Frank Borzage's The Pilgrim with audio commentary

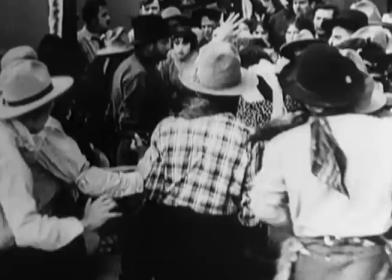(16:17)
what a beautiful composition you pull out just in time to see the grief of his woman
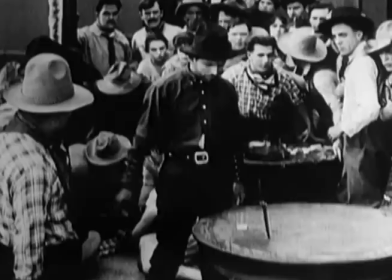(16:24)
and the knife on the table and just like nita and just like all those rubberneckers in
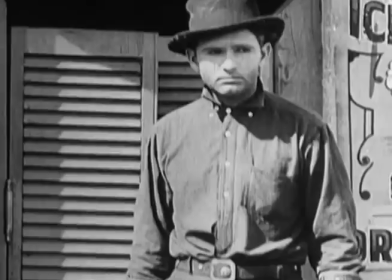(16:31)
the back you really miss what happened and he takes no pride in it but
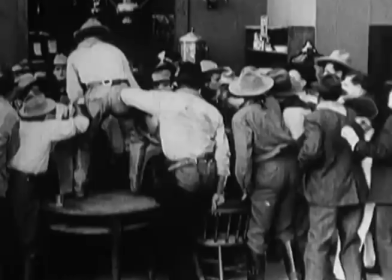(16:40)
here we don't follow him we cut back to the injured man which is an amazing touch see
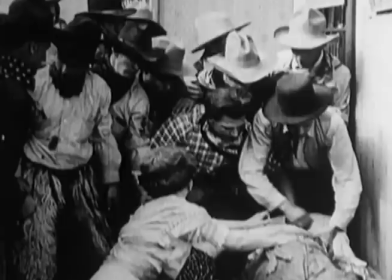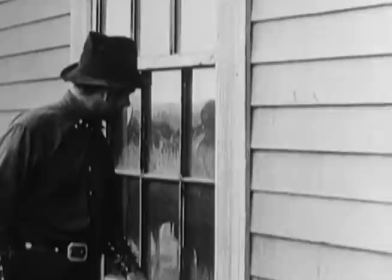(16:55)
I have to be careful here because I'm slowing down because I'm caught up in it and each time I watch this film when I start it I think it's not as good
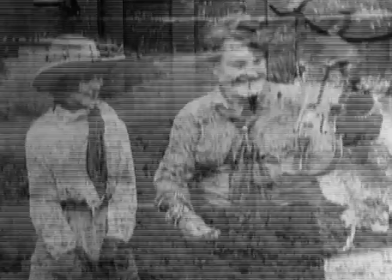(17:03)
as I remember it being and each time around this moment it becomes better than I remember it it becomes the singular
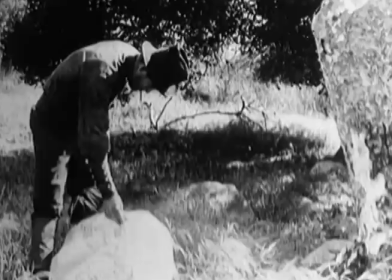(17:11)
one-of-a-kind film that nothing quite came close to until 1946 with My Darling Clementine,
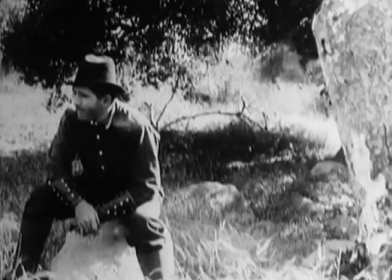(17:20)
which is as much of a remake as that film is of Frontier Marshall and of the true life of Wyatt Earp.
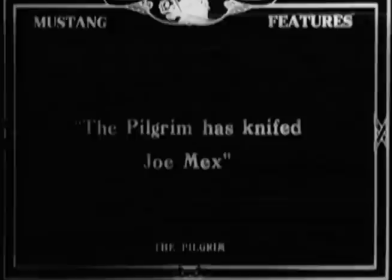(17:28)
It's a structural and philosophical remake of this.
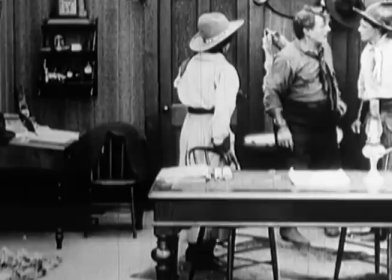(17:34)
Frank Borzaghi's younger brother, Danny Borzaghi, was a member of the John Ford Stock Company.
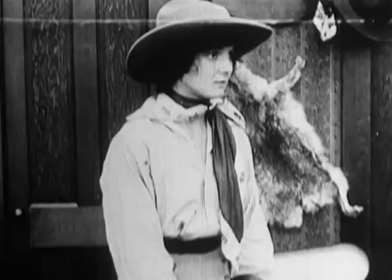(17:42)
He turns up in the background of a lot of his movies.
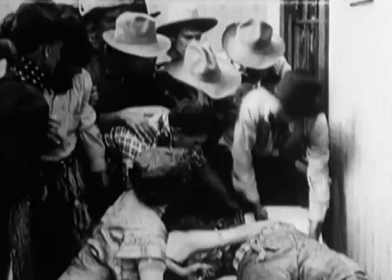(17:45)
He's playing the accordion in The Searchers at that funeral, his real function in those films was as the musical supervisor.
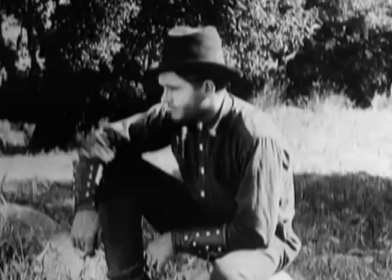(17:55)
And he, according to all reports, was always on set playing his accordion because it was an
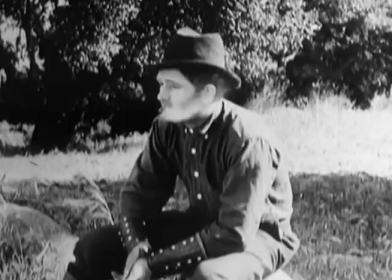(18:02)
essential part of the mood that Ford was trying to make.
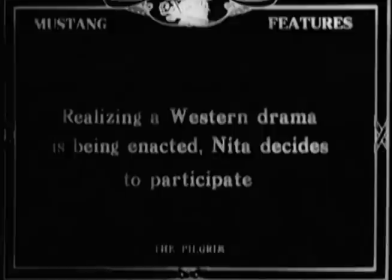(18:09)
So there's this kind of kinship between the Borzaghi family and the work of Ford,
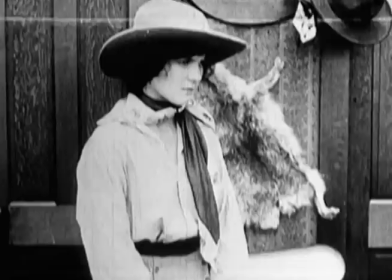(18:17)
who at this time was an actor under his brother, director Francis Ford.
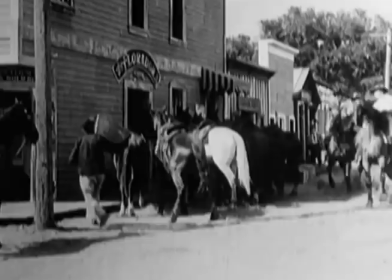(18:24)
See, here we go, Nito realizing a Western drama is being enacted.
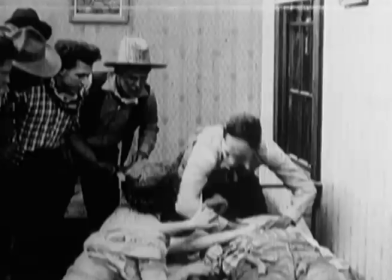(18:27)
That's what I mean about this surprisingly historically accurate sense of a woman who comes to the West looking to be part of a Western.
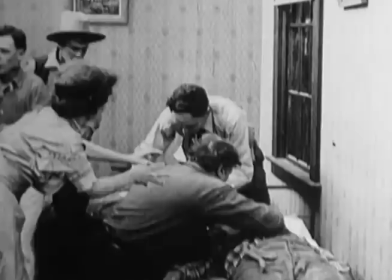(18:39)
but see this is we're now
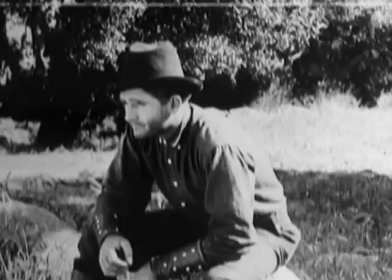(18:44)
three or four minutes after he's shot and we're still really only focused stabbed I mean we're still really only focusing on the man who got stabbed
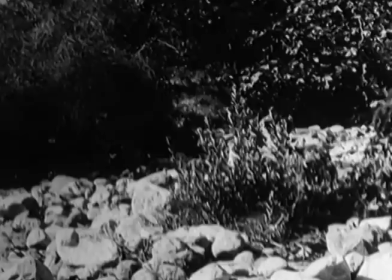(18:54)
this woman here playing Nita and Little is an interesting figure it's
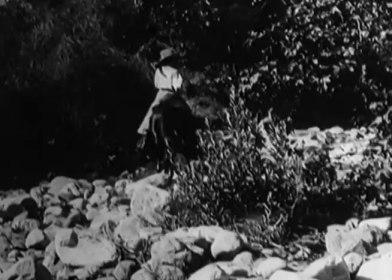(19:00)
funny that she's got this part she was the only real westerner rough and tumble westerner on the set
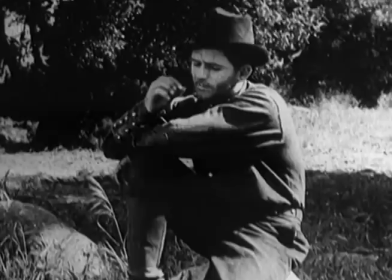(19:06)
she grew up in a ranch in California and then she had a very good career she she played
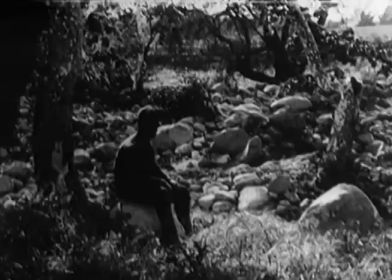(19:14)
in a lot of Westerns and she was always either this kind of figure this sort of naive
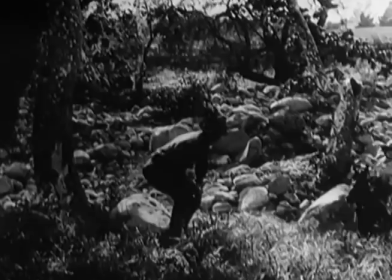(19:19)
Eastern girl or a Native American woman and she did very well for herself and then in 1925 she quit and nobody knows why the top
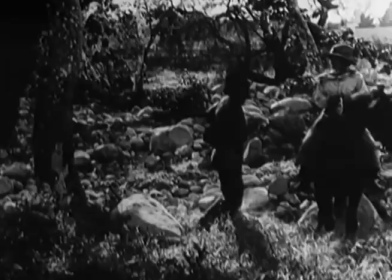(19:28)
of her career she left and nobody she would never talk about Hollywood she never talked about why she left it's kind of a big mystery.
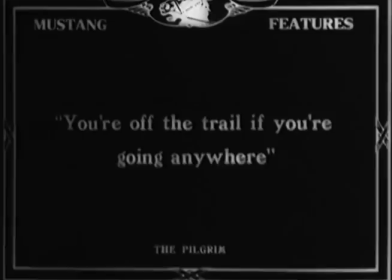(19:36)
I don't know if you noticed, a few seconds ago he tripped as he was walking up to her horse to speak to her,
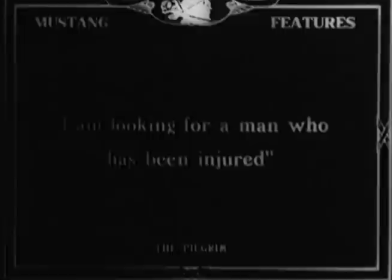(19:41)
and that's one of those small idiosyncratic human moments that Borzaghi kind of lived for.
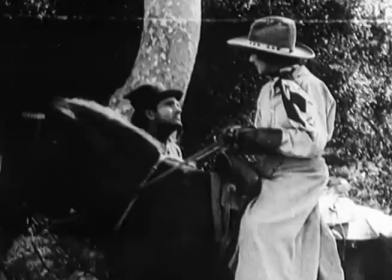(19:47)
Those moments of non-verbal, almost subliminal indications of a character's mental state.
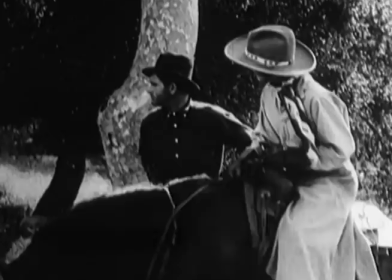(19:54)
In this case, his sort of awkwardness around this woman, who's clearly his superior
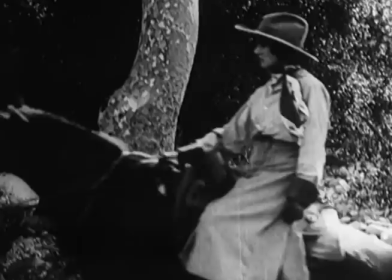(20:04)
he won't take the seat on the back of her horse he won't let her be in charge but he carries
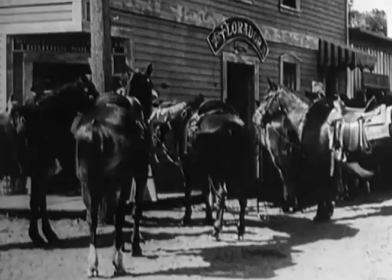(20:11)
he carries her like a servant he brings her horse along and this reminds me a lot of the meeting, the first meeting between Clementine and Wyatt Earp and my darling Clementine
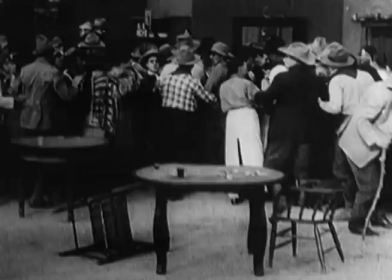(20:21)
when he climbs up and he takes the bags off of the stagecoach for her and it's another sort of action
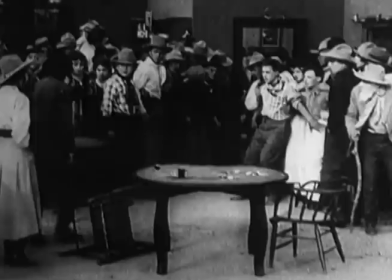(20:28)
where the western man is deferring to the gentility of a woman
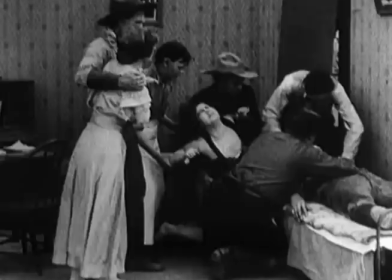(20:33)
and it's clearly a little outside of his range of expertise but it's a sweet gesture.
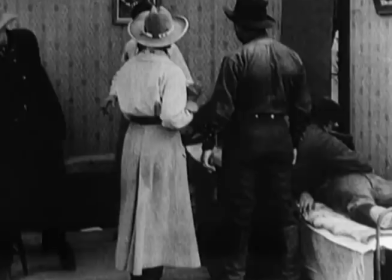(20:40)
And her and her humanity is what brings
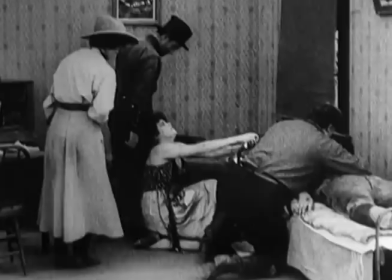(20:46)
Borsegi's character here back to the consequences of his action, to the man he just killed.
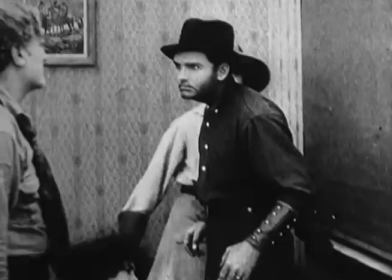(20:52)
Or, well, didn't kill, the man he stabbed.
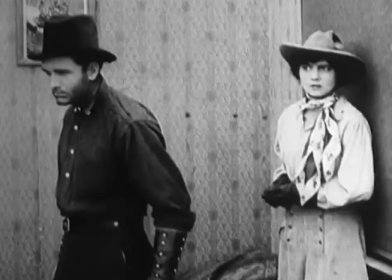(20:58)
and typically Brzege, it's played first in the interaction between him and a woman, and he's a little crushed.
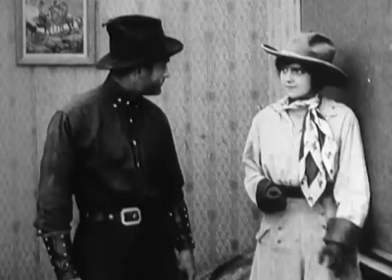(21:07)
And this is what I like about films from this era, these long, still shots,
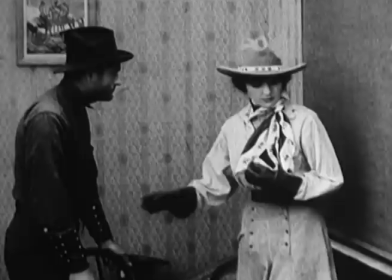(21:16)
where you hold on an action like a man getting a chair for a woman, and if you're not interested, it's nothing,
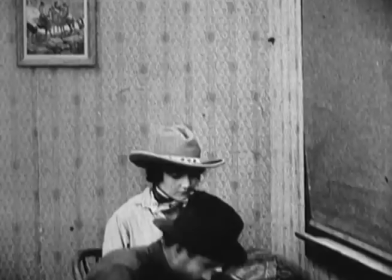(21:23)
but if you're invested in the story, I mean, that little gesture, the length of time,
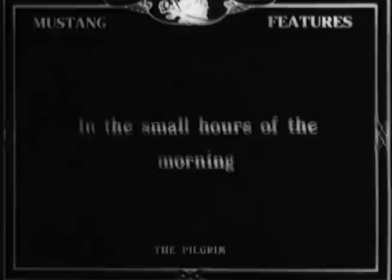(21:29)
I think is very affecting. You feel the indecision in his face.
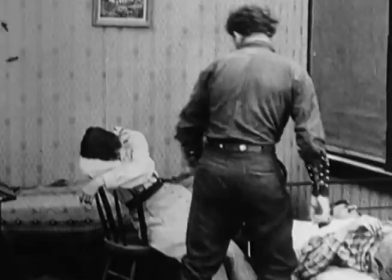(21:37)
And we have this beautiful composition here, as all of a sudden we realize it's morning, and he spent the night.
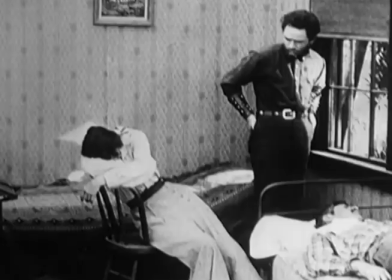(21:46)
And she spent the night, and her adventure, of course, isn't what she thought it was. She's matured as well.
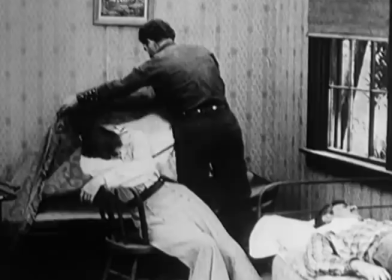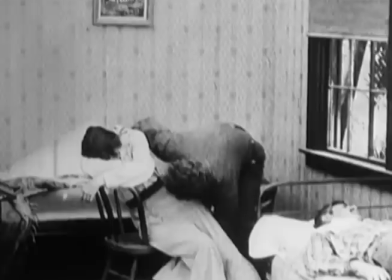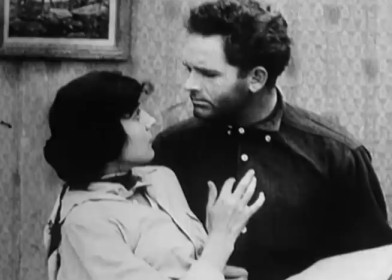(22:09)
and here's another incredible moment where their expectations of one another are sort of confounded
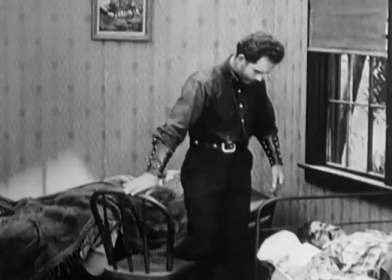(22:20)
and there's this that look that passed between them that look of
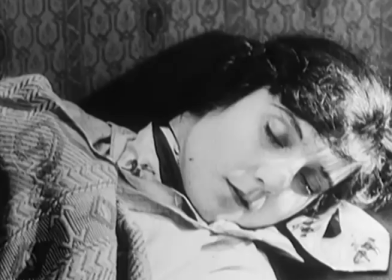(22:27)
fascination but not complete understanding and yet we're let in as an audience on both of them so well that we understand
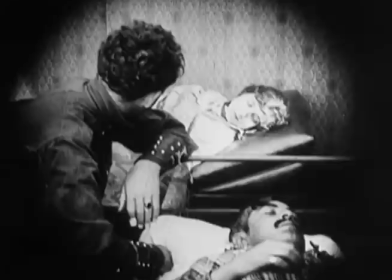(22:38)
each motive and we understand what each isn't understanding. We understand what she expects of him from her expectations of being in the West,
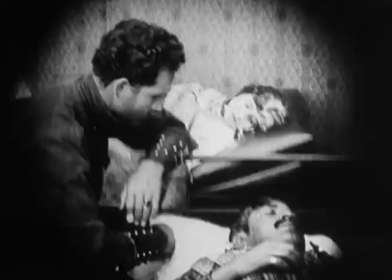(22:46)
and we understand what he expects of her as a genteel Eastern woman.
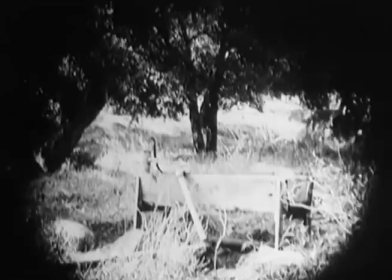(22:52)
And Borzaghi loves his love story, but he's smart enough to sort of put it in the background at the end of the scene and remind us of the meat of the scene.
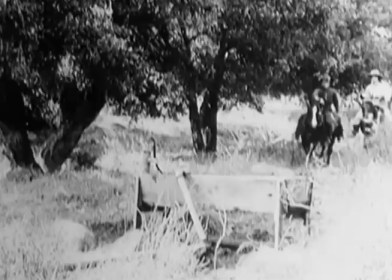(22:59)
Frank Borzaghi was one of those old Hollywood working directors who never seemed to be able to slow down.
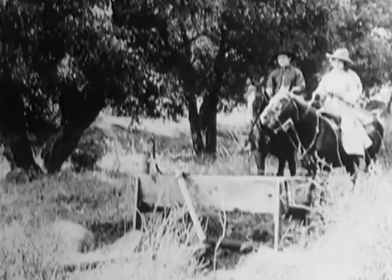(23:05)
He directed at least 107 films. his first in 1913
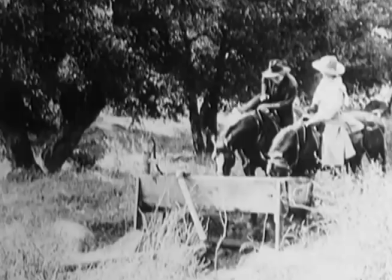(23:10)
and his last in 1961 which he didn't complete it was journey
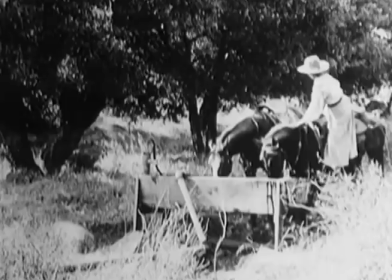(23:16)
beneath the desert which actually was finished after he had to leave for health reasons
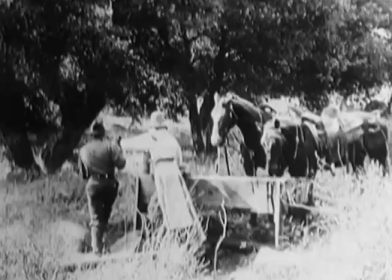(23:21)
by Edgar Omer so there's kind of a nice little connection there that's of no interest to anybody
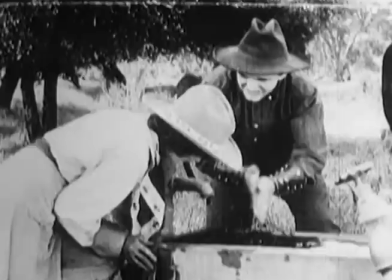(23:27)
but me of his 107 films in his peak between 1913 and 1939,
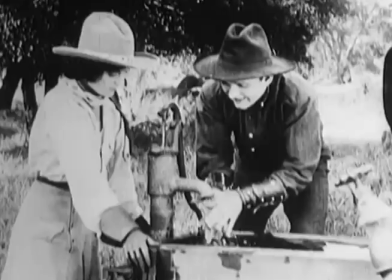(23:34)
the only two years he directed less than one film were 1927 and 1928, when he made Seventh Heaven and Street Angel,
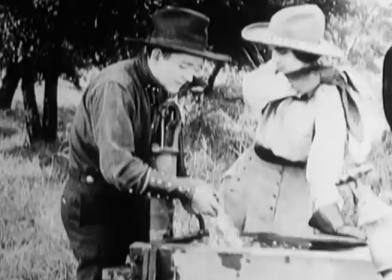(23:42)
which are often considered his two masterpieces. And they really are amazing films.
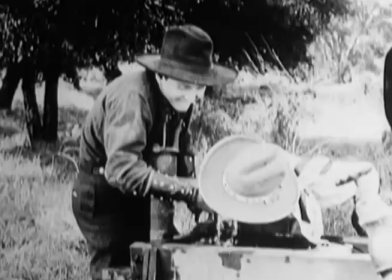(23:46)
They're just beautiful, swooning kind of melodramas with a really dark heart.
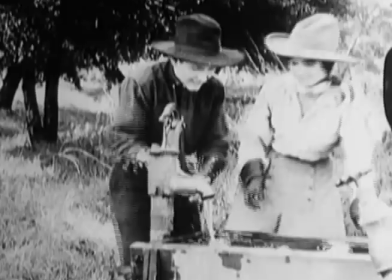(23:52)
Later he found pretty big success with, among other films, his 1932 adaptation of Farewell to Arms.